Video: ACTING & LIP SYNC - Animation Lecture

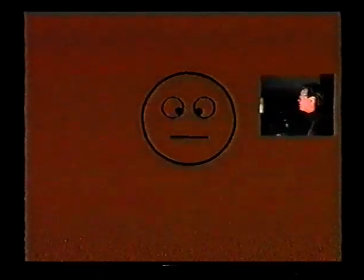You can make his eyes bug out. You can put glasses on, adjust the glasses.
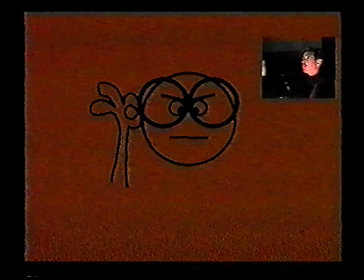I think we did that with Bleed, looking at the dinosaurs fading away into the fog. Pulling hair out of the eyes, pushing bushes back, or if it's hearing, that's a pretty stereotypical thing, and you really shouldn't do that, but you do in real life.
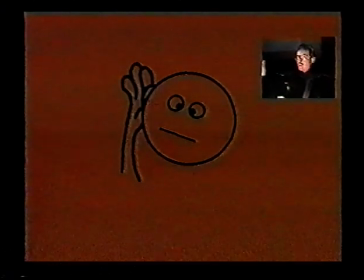You do, turn your ear to things and cock your head, and also, you can also put the eyes. Again, there's a good case where the eyes could go into the center of the pupil, because it would.
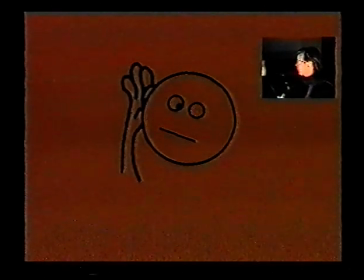Hang on a second, let's do it. Because when you are not using your eyes, come on, draw. There.
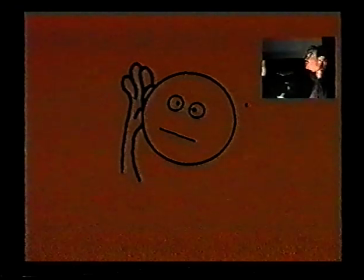See, when you're not using your eyes, when you're focusing on another sense, whether it's internally or hearing something,
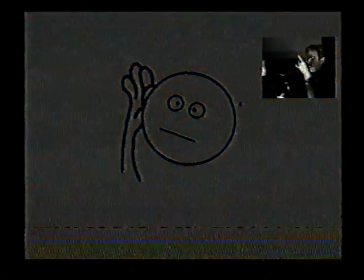then the eyes could go into the center of the pupil, into the center of the ball, because you're not looking anymore.
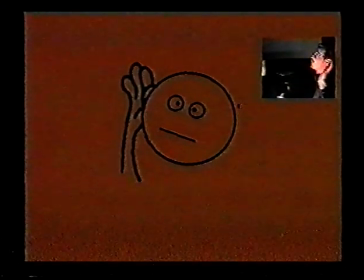You're using other senses. You're either feeling or hearing or tasting or smelling or whatever. But or you could be thinking, and again, the eyes could be in the center. The scratching of the head thing is a very stereotypical thing, but if you'll notice, it really happens.
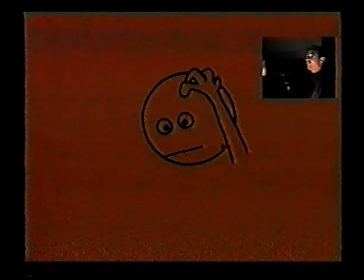Your scalp actually itches when you're having trouble thinking. You catch yourself sometime. It happens every time. I don't know. You break out in dandruff or something. I don't know. But anyways, the point is, you have to start them out with an opposite emotion. Then you blink. Then you go into the see, the hear, or the think. Then you blink. You go into, he forms an opinion about what he sees. Negative, positive, happy, sad, whatever. Then you do this squash anticipation, a stretch to give it weight, and then recoil for weight, and then into your attitude, your reaction, and then you can anticipate and do your action, running away, shooting the gun, whatever. Now that we've created this wonderful take, there's a good way of killing it, and that's you can destroy the readability
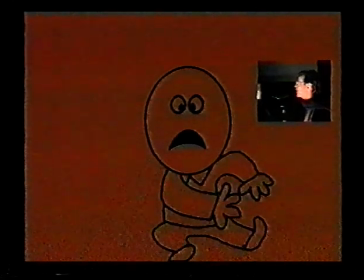by moving the body, and you find yourself pulling focus. You're not looking at you can't really see the face as well when the body's moving all over the place.
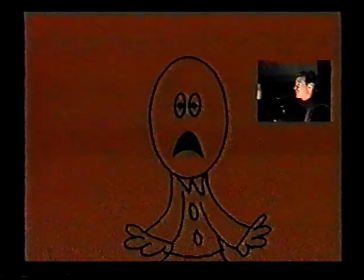You laugh, but I see it on every scene, on every day, and the first thing I'm always asking the animators to do is to kill the body action. The body action should be subordinate to the face at all times, and if you can do it by the numbers, if it moves 1 millimeter more than the eyebrows or the eyes or whatever it is we're concentrating on,
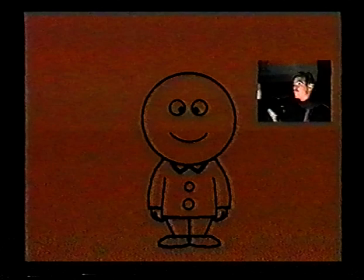then you've pulled focus away from the most important thing that you're trying to do, which is to act.
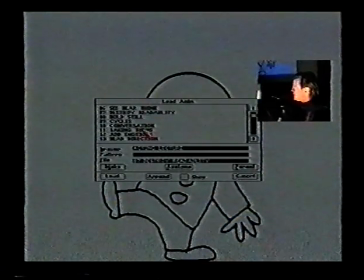So the best way to fix that is to hold still.
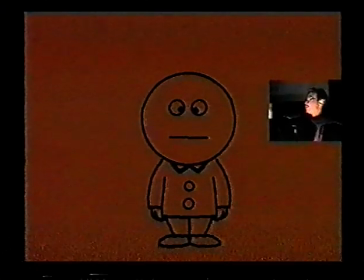See? The body is boring as hell. Now, the temptation to move the body is outrageous, and I know that it's very difficult and even boring to try to do tracebacks or move the body in a slow-moving hold or whatever. It's technically difficult and boring to do, but at the end of the day, this is acting, and the other scene is a wall of movement.
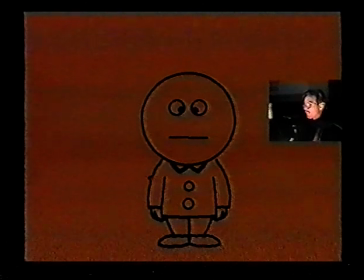Now, how do you do this in action?